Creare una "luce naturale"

And it's better to have a DIY option to get the light control that you have than to say, well, I can't afford a frame or I can't afford, you know, what have you, and then just try to work with available light. Natural light will always be better. So now We've talked about control with the frame. We've now talked about the contrast with the negative fill. We've talked about our key light, which is our 1x1. Keep the questions coming. I just want to keep this rolling, and I'll come back to your questions as well. The last thing is a hair light, also known as an edge light, a rim light, a crown light, a cut light. A lot of different names for this style of light, and they all do slightly different things, but by and large, edge lights are kind of what we call them.
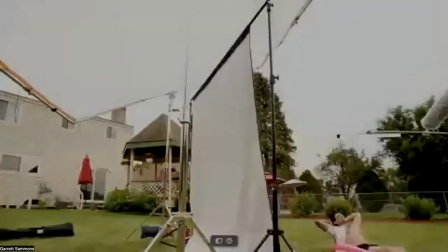1541s
And what we used for that is the new Quasar Science double rainbow.
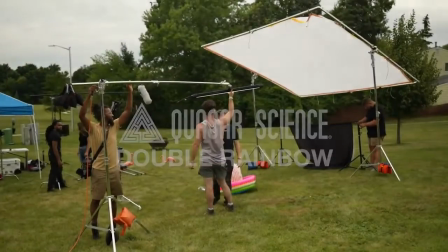1547s
Now we use the 4-foot configuration for this, and it is a tube style LED light that has 2 rows of pixels on it.
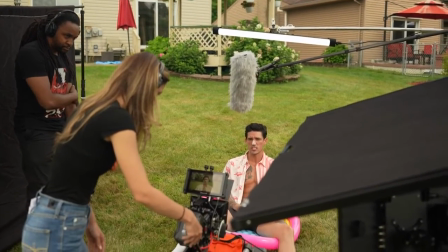1556s
The nice thing with the double rainbow is it has a significant output. Nothing like the Gemini, but for what we needed it for,
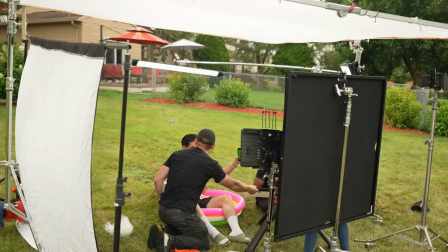1562s
I just needed it to separate my talent from the background that's behind them.
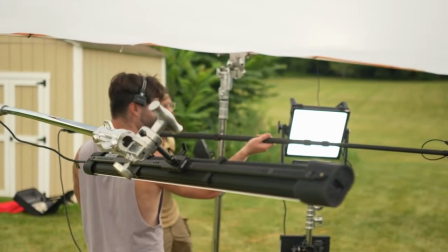1569s
Edge lights are best done when they're unnoticed. The audience shouldn't necessarily see them,
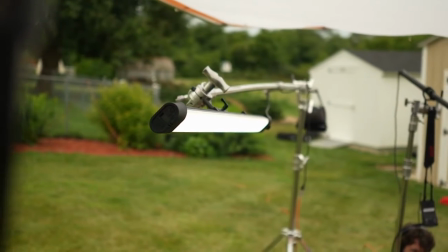1575s
but they will absolutely notice if the edges of our talent are falling into the background behind.
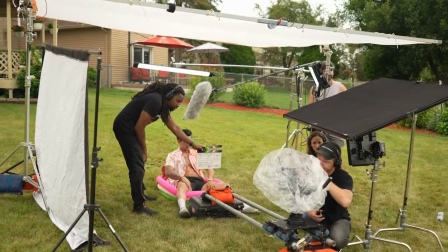1583s
And especially because everything is so soft and so diffused, I really needed to have a crispy edge
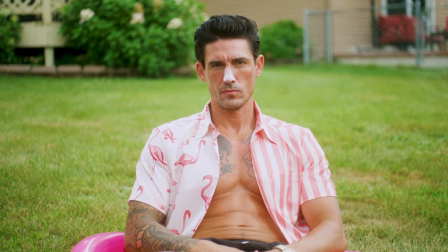1590s
right around my talent to really keep them off of the grass behind them. And if you look in this freeze frame here, if you look around the ears, and if you look behind the hair on the head and the top of the collar around each side of the neck,
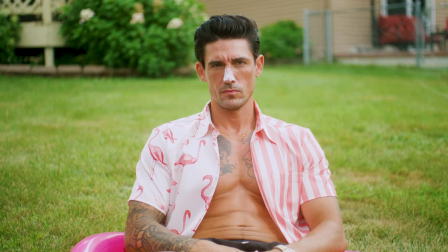1605s
you'll see that that is just slightly brighter than everything else. And that's done by this Quasar tube that we're using here. And that's only to pull my subject away from my background. We've talked about this in previous episodes. Again, if you haven't watched those, please go watch those because we go in depth about all of that. It shouldn't be enough that unless it's a stylistic choice, you see an edge light or a hair light. But it is always so important to make sure that your foreground, midground, and background are separate elements, are separate layers, because we want our audience to focus exactly on the thing that we want them to see and not get distracted by everything else or fall into everything else, okay? So the Quasar double rainbow is a fantastic fixture. A tube light and the behavior of that light is wildly different from a panel light. Very different applications for those. And again, this was too bright at 100%, so we docked it down to 75%, and it still was a very obvious key. Whereas with the double rainbow, we had that at 100% intensity at 5600 Kelvin, and it was just enough to give us exactly what we needed to pull our foreground off of our background. Okay, so that is our control, that is our contrast, that is our key, that is our fill, that is our consistency. That is how we approach lighting. And it's not just this setup, it's whatever setup you're looking to light. Those principles are the same. Okay, so now before we go any further, I want to break down a couple of these shots just so that way you can see the way that they look and how that then plays out.
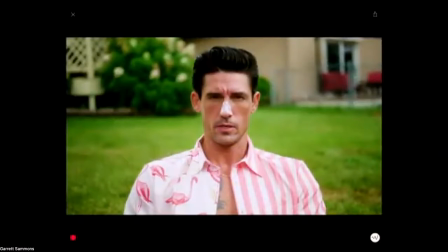1712s
So let's start with this one that we were just looking at here. So if I come here, and I know the question or the contrast is a little different on the iPad than everything else, but if we look here, we can very quickly identify that our key light, our main source of light, is coming across the talent's face here, right?
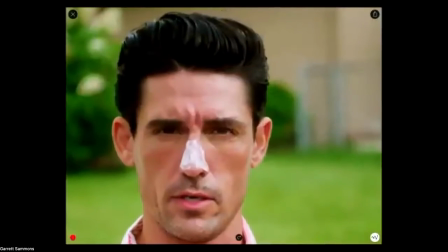1730s
Our hottest spot, our brightest point, is camera right above the eye, right?
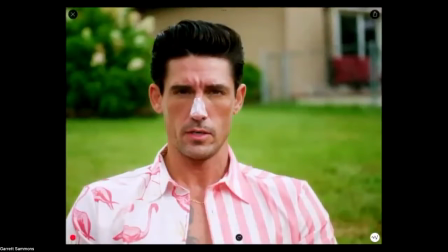1736s
That is where we are most bright. In contrast to that, we are darkest on the face down here, right? And that is that duvetine that's sitting just off of camera.
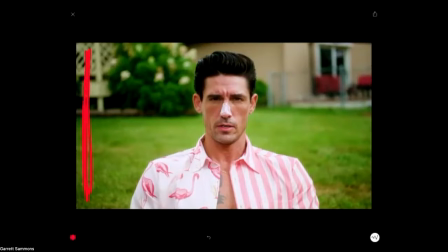1746s
And when I say just off of camera, I mean it is just hanging off of camera right there. And that is pulling light away from my subject's face. And you can see here then this cheekbone here, we're getting a little bit more light coming back through.
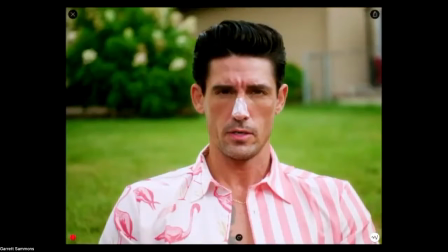1761s
That's coming off of the back side of this house that's on the camera left.
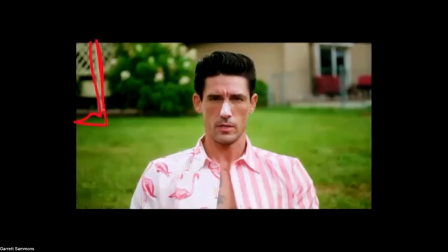1765s
This house here is a beige color and it's bringing light back forward. But our duvetine is kind of doing double time here, acting as both a negative fill and a flag. But I like this little bit of separation that we're getting there on the face, so we're keeping that there.
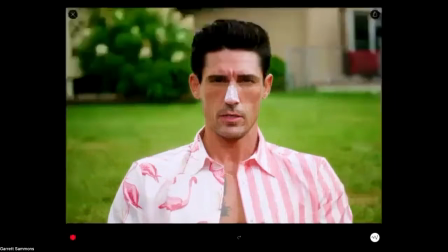1783s
Now, if you look at the chest real quick here of our talent,
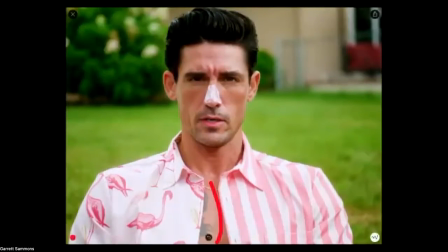1786s
you'll see that we actually have a defined shadow coming off of this shirt, right? And we can see the defined shadow here on the chest, and we can see the defined shadow here on the collar, right? That gives us the appearance or the impression of bright sunlight, right?
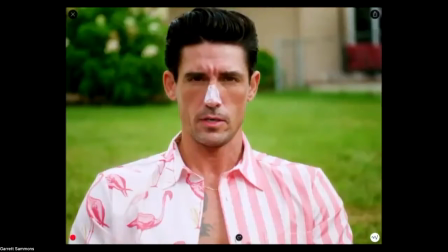1805s
Because again, sunlight naturally is a hard light source, but because this is my key, not the sun, right? This is the Gemini 1x1 hard. I'm able to get the behavior here that I want to have, right?
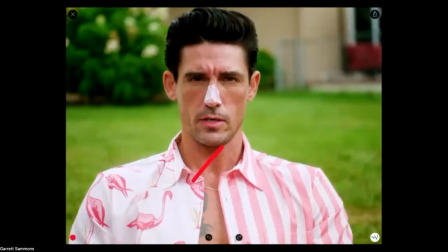1820s
Where we don't have any unattractive shadows coming off of the neck. We don't have any unattractive shadows coming off of the nose. We don't have any unattractive shadows pocketing under the eyes. Excuse me. But we do get a nice hard line here, here, and here,
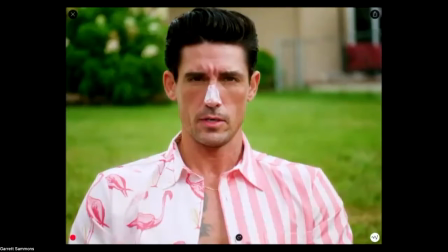1836s
which helps for our audience to read this as though it is bright sunshine, when in actuality, it was a very kind of gloomy day. And again, partway through the shoot, it rained, right? The other way that we sell the sunshine is in our color grade, by grading it warm, by adding the sprinkler sound, the birds in the background. We can make it feel as though it's a really nice sunny day, and the audience will never know that it was mostly cloudy and it rained partway through, right? Because we have that control. We're able to create that look.
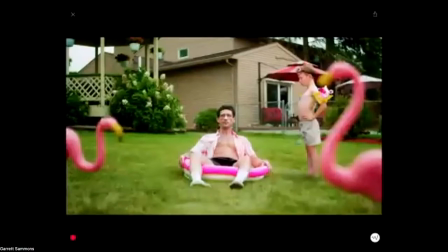1869s
Now, going to one of the comments earlier, asking about this shot here and where we put the frame and all of that there. The frame would have ended about here and about here. We would have seen the stands for the frame, maybe a little wider than that, but they absolutely would be in the shot. So for that, and this is true of any shoot prep, you should always know the path and the trajectory of the sun throughout the day when you're shooting outdoors, both in terms of color temperature and of course in terms of direction and behavior. And I knew that we were going to be most cloudy in the day.
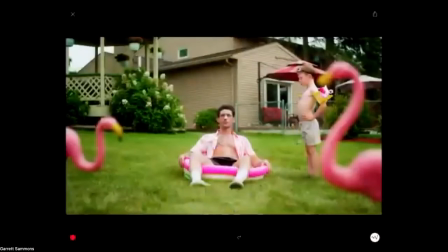1905s
And I also knew that the sun in the morning is about over here. And because of that, so Liam, the categories are consistency, control, and contrast.
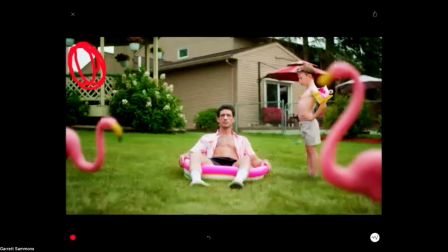1920s
And then of course we add our fill and edge light as needed. But those are the three when we're talking about shooting natural light here. So I knew that our sun was going to be right over here, outside of frame up here in the morning. And I also knew it was going to be most cloudy. And because of that, we adjusted our shooting schedule to make sure that we shot the wide shots first, because I could rely on the clouds more consistently in the morning. But then also because the sun was so far to the side of my talent in the morning, I could take that 12x12 frame, and instead of being overhead, I could kick it to the side, kind of at a 45-degree angle, and send it up, So then that way I knew that we'd still get the diffusion between the sun and my talent, right, without having to be overhead. And I'd still get that without having the shadows that we were talking about earlier. There's a great app for iOS. It's probably for Android too, called Sun Tracer. And it's a great augmented reality app where you can put in your time and date, and from your location where you are, you can use the camera and it will show you the path of the sun and the intensity of the sun throughout the day. Fantastic app. I use it for shoot prep all of the time.